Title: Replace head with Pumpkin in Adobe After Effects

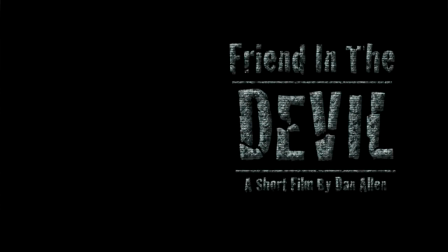[0:00]
So this is the first video that's going to cover some of the visual effects seen in my most recent short film, Friend in the Devil.
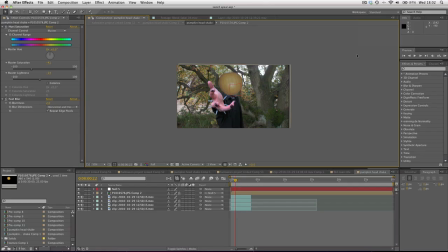[0:06]
So if you haven't seen it yet, you might want to check it out. And if you post comments below on some of the visual effects from the film, you'd like to know how I did them, then I'll be more than happy to give you some breakdowns. Now, these are only going to be quick tutorials that go over the techniques more than actually recreating them step by step.
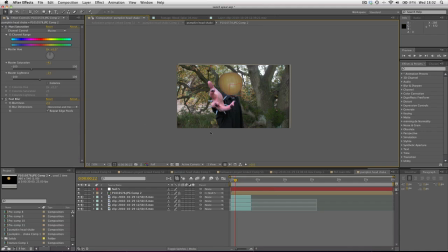[0:22]
But hopefully you'll find them quite useful and inciting. So one of the biggest effects in quite a few of the shots in the film was the pumpkin head.
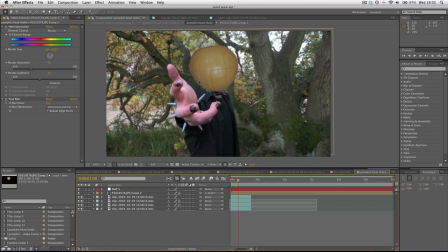[0:32]
Now, I know it's not the greatest head removal ever, but the technique is there. Martin, spend more time when you do it, but I needed to get the film out. Okay, so there's a few things that I did.
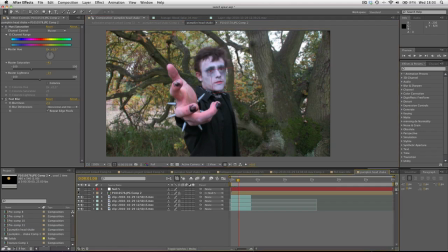[0:47]
Obviously, first of all, you can see the actual pumpkin is simply a 2D image that is just going to go over the top. There's a few layers. Here you can see if we remove this layer, there is in fact my finger goes over the image.
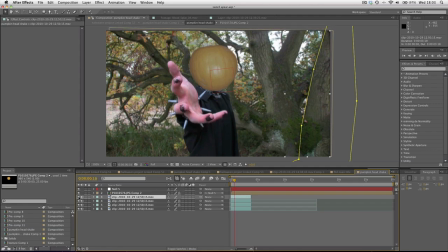[1:06]
So what I did, I duplicated the base layer and turned it into a still frame by right-clicking time freeze frame, and then put it back over the top, and now we have a tree on the side without a finger overlapping it.
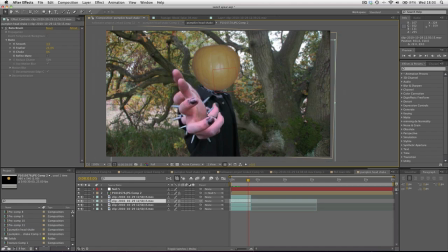[1:19]
You can see that this layer is in fact a hand. I used the roto brush to easily trace around the hand.
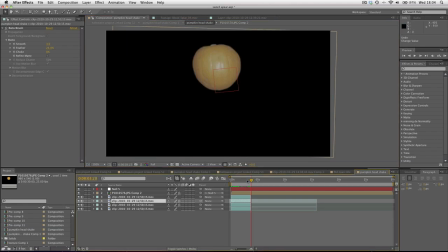[1:26]
It's got the spikes and everything. Basically, the purpose of that original takes, the hand overlaps the pumpkin quite frequently.
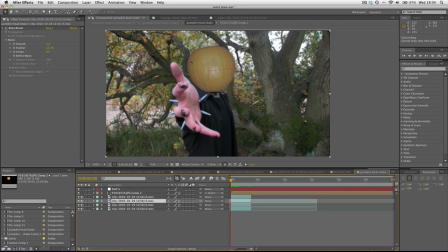[1:34]
So the idea is that we can move the pumpkin wherever without restriction and simply put the hand back over the top of it. And then this last layer,
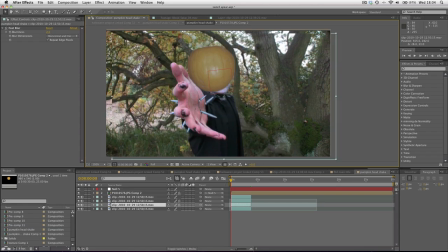[1:51]
and then with this layer, I simply added a slight blur to it. And the purpose of that was to add a bit of depth of field to it, so the hand was more in focus and the pumpkin was less in focus. And the bottom layer is just the base plate. So a few things we did to the actual pumpkin.
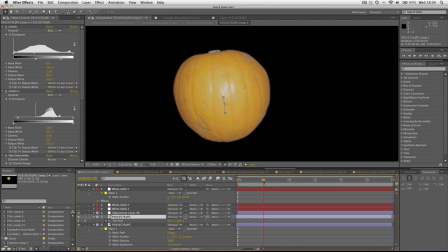[2:07]
One of the main things was the reflection. You can see we've got this layer that is pretty much, if we solo the layer,
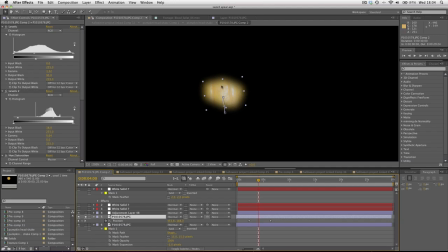[2:16]
it's just part of the pumpkin that we increased the brightness.
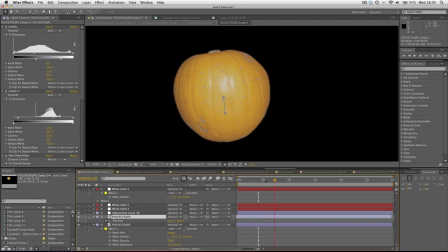[2:20]
Well, I increased the brightness and added it back over and animated it, so it looks like some kind of light reflection, refraction over the top,
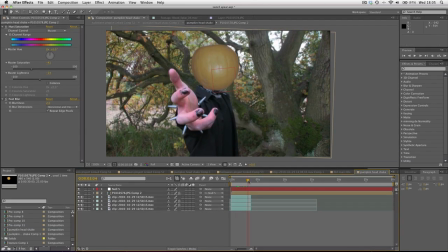[2:31]
to create this cool overall effect. In fact, you probably didn't even notice it in the final film. But that's the art of good visual effects. And then this was recomposited with a bit of camera movement and some color correction.
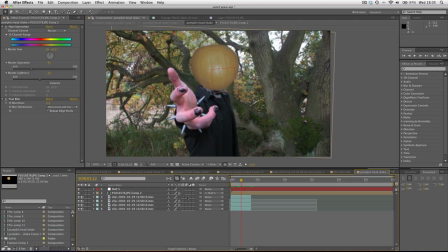[2:50]
So I hope that was enjoyable. Hope you understood just the basic. So in a nutshell, that's how I created this shot, and it's a similar technique for the other shots. One of the main things I forgot to mention, sorry, is the head was in fact motion tracked for position and rotation.
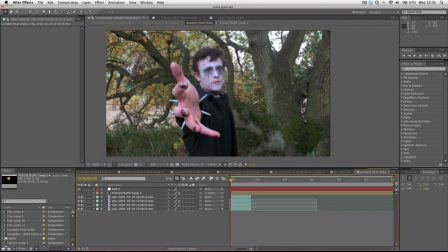[3:07]
I used the two eyes as the motion track points, and that kept the, we can see the null object fairly locked to it. And if it got off a bit, like you can see it moves a bit at the beginning, you can clip off them frames. And for the most part, you can't see the original head, so if it moves slightly differently,
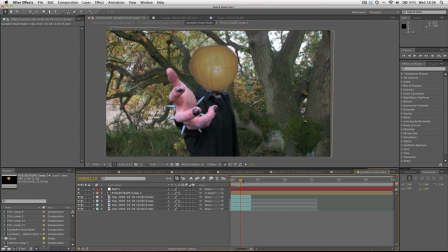[3:26]
it's not going to make any difference, and it looks like it's pretty much attached to the neck. So thank you for watching, and I'll be back soon with another breakdown of visual effects inside of Friend of the Devil.
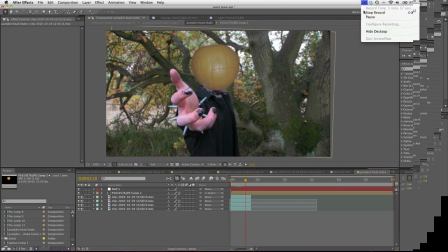[3:38]
Done. What about the castle?